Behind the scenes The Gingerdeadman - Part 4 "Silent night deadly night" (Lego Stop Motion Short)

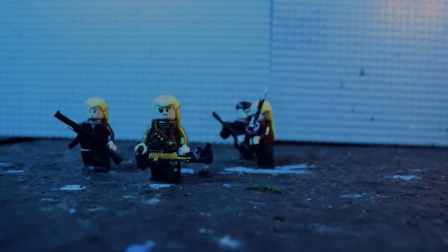Hey guys, I hope you do well. Today I want to talk to you about the fourth part of the Ginger Deadman and how I made it.
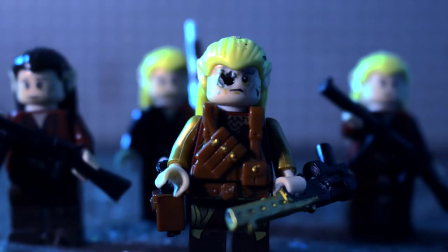The episode starts with fighters of the Elven Resistance preparing battle in a bunker.
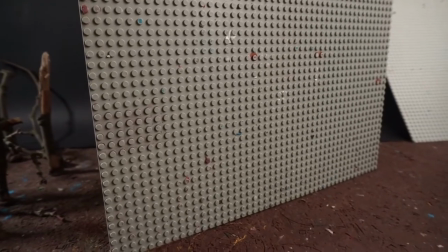I again used base plates taped on cardboard boxes as the walls of the bunker.
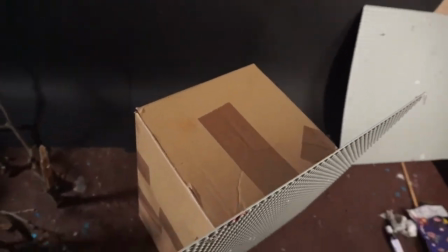I know, that's my evergreen.
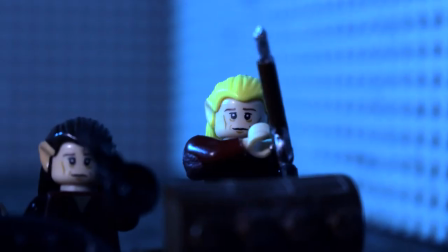I used two new LED panels for lighting the bunker, one in dark purple and one in cold white.
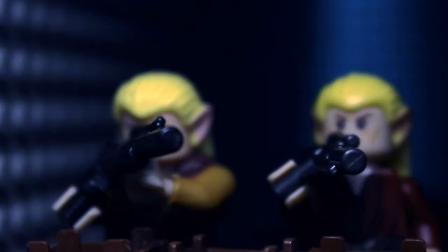This gave it a forbidden, otherworldly feel during the battle.
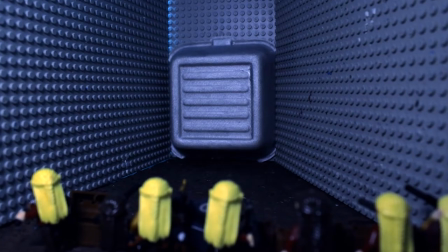The battle takes place in a dark bunker, but I didn't shot the pictures that dark.
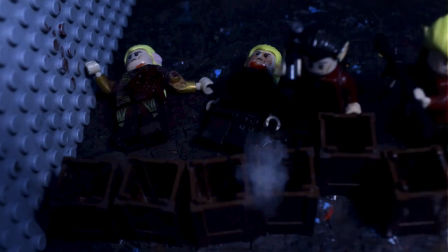I shot it way brighter as in the end product and made it darker in post. Rule of thumb, you can always darken a picture, but never brighten it.
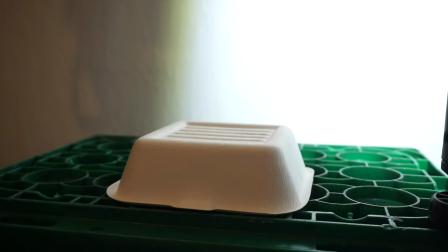For the bunker doors, I recycled the top of takeaway packaging. I cut the top of the rest and painted it with silver acrylic paint.
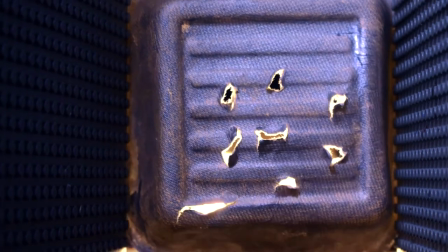When the bunker door gets destroyed, I used the knife to cut little holes into the cardboard.
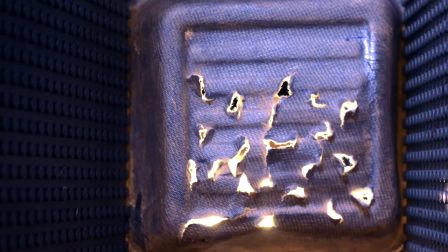I added one between each frame. For the explosion I used cotton wool that I spread out each frame and ripped the lower half of the door into pieces.
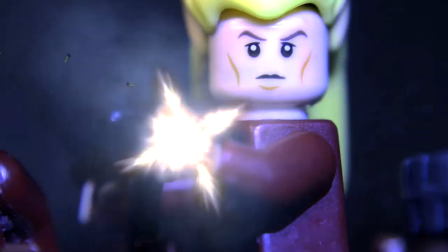For the brightness of the explosion and for the gunfire I used flashlight.
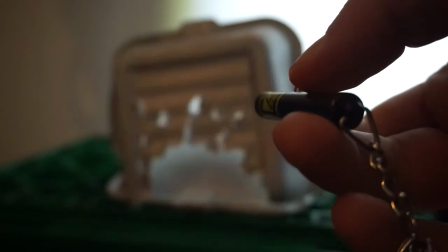A small one for the gunfire and a big one for the explosions.
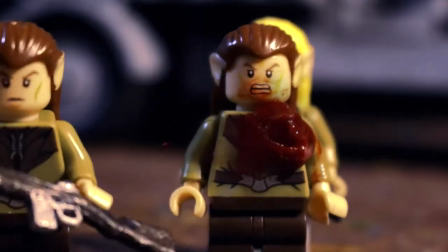I added muzzle flashes in post. For the sunlight I used the third LED.
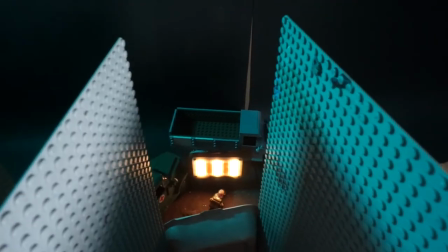My small aperture is perfect for those little jobs. I think the sunlight that falls into the bunker looks beautiful.
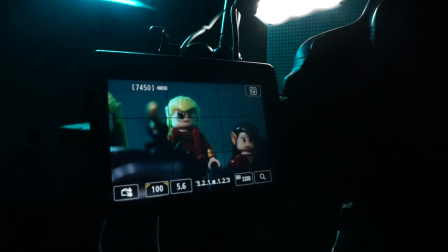I wanted to put a happy Christmas song over the battle scene to set a contrast between the things we hear and the things we see.
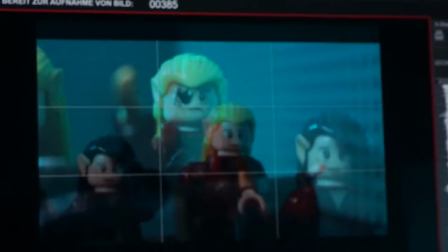For that I chose the song before I started shooting. Then I animated to the music.
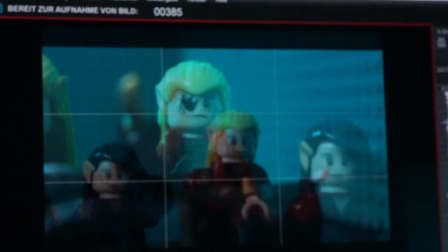I really love how that worked out.
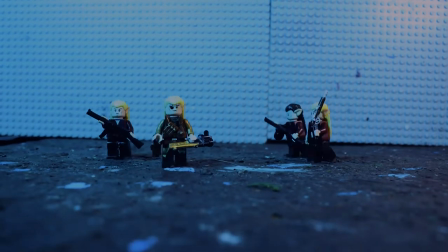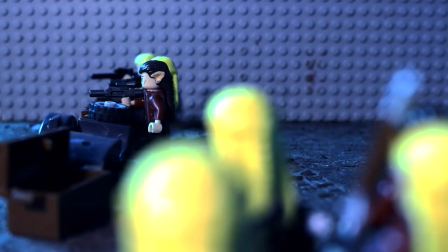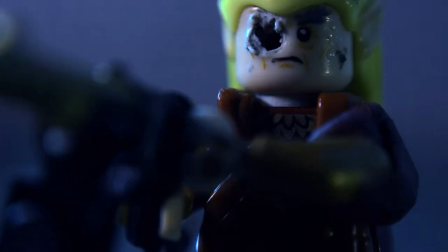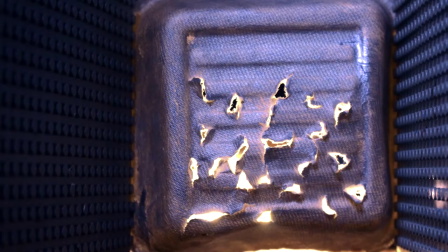The fight was planned to have 3 stages. The corridor battle at the beginning, when Santa's elves stormed the bunker.
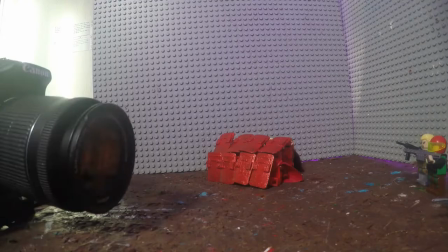The ambush of the reinforcements of the resistance. For the total transformation of the red elves I used riot shields I got off Amazon.
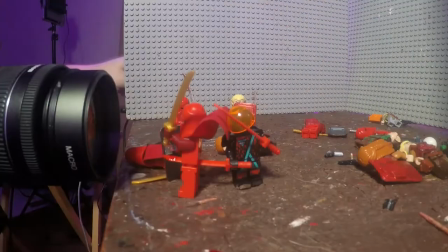I just painted them red for the Christmas flair. And the sword fight, where red kills a lot of the elven resistance and turns the tide of the battle.
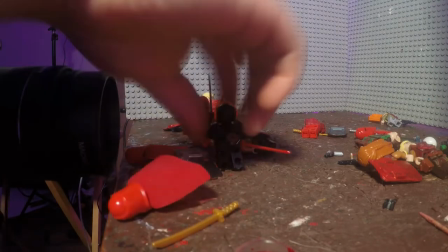Sadly the song wasn't long enough, but ended right where chapter 3 of the fight started.
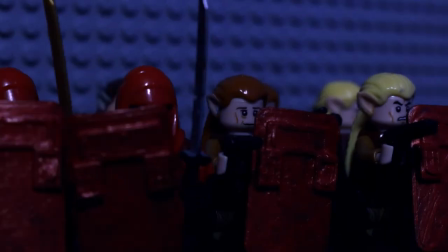And I think in the end it worked quite well to have the last part of the fight without happy Christmas music.
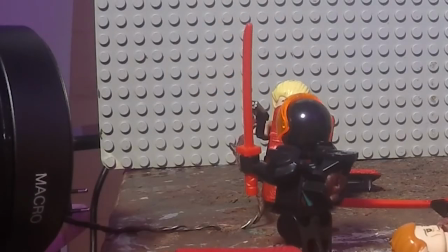In the fight against Red, there's a shot of an elf firing his weapon and the bullet flying through the air.
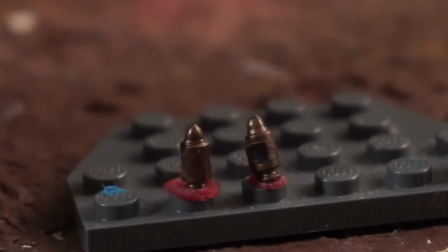I found some broken Lego parts with an ammunition chain between it. I cut the chain into pieces and had a pack of bullets.
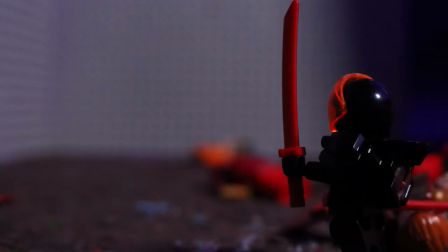I then put the bullet on wire and animated it flying through the air. I cut the wire out in post using a clean plate and added a little camera movement in post.
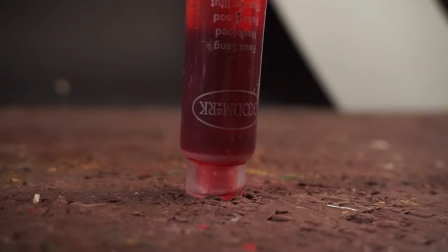This film is gory. For the gore I used fake blood and red clay.
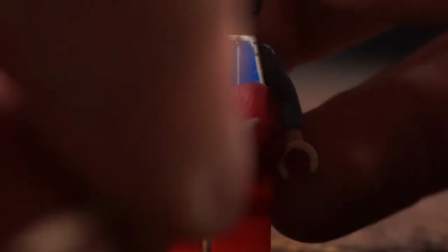First I put red clay on the part of the figure where the bullet would hit them, then I used a toothpick to form it into shape.
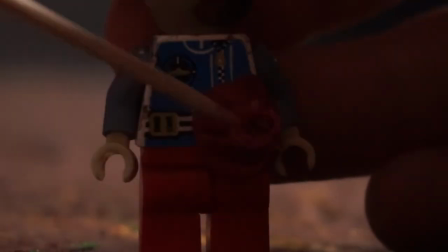First a hole in the middle, then a little roughness around the edges.
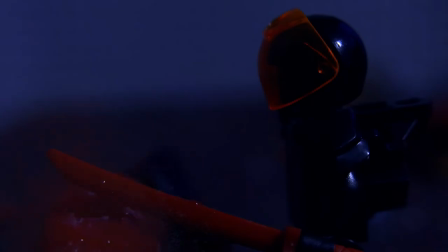For shots like a hole through the chest or the time Red slices an elf diagonal in half,
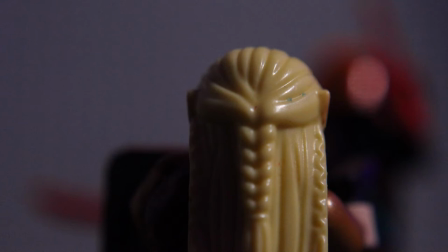I just built a torso out of red clay that I switched out for the original once the sword or the bullet would hit.
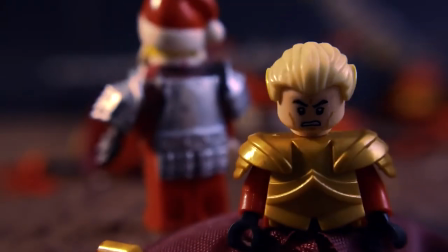Although I tried to destroy as little Lego as possible, I ended up destroying a few figures.
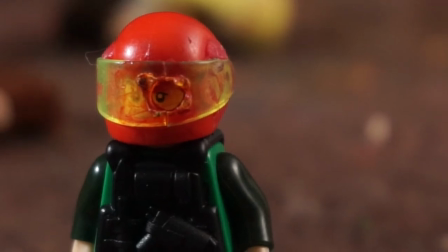This helmet, for example, got a bullet hole. One elf's arm gets obliterated by a hand grenade.
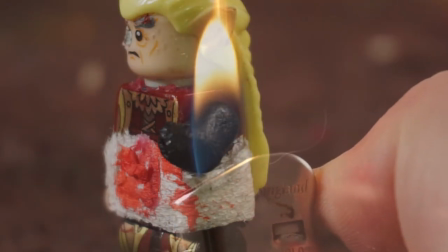I put the arm under a flame and after it catches fire I blew it out again. And with the saw I cut into this figure to give it the saw cut it deserves.
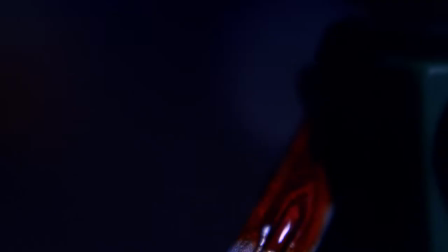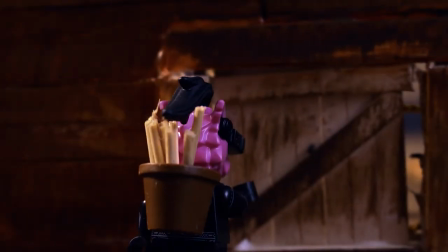Near the end of the short we see the secret hide of Rudolph and the rest trying to hide away from Santa.
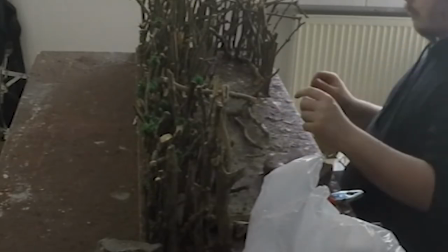And where Ginger is healed by Echo. I wanted to make this hideout feel like a house alone in the woods.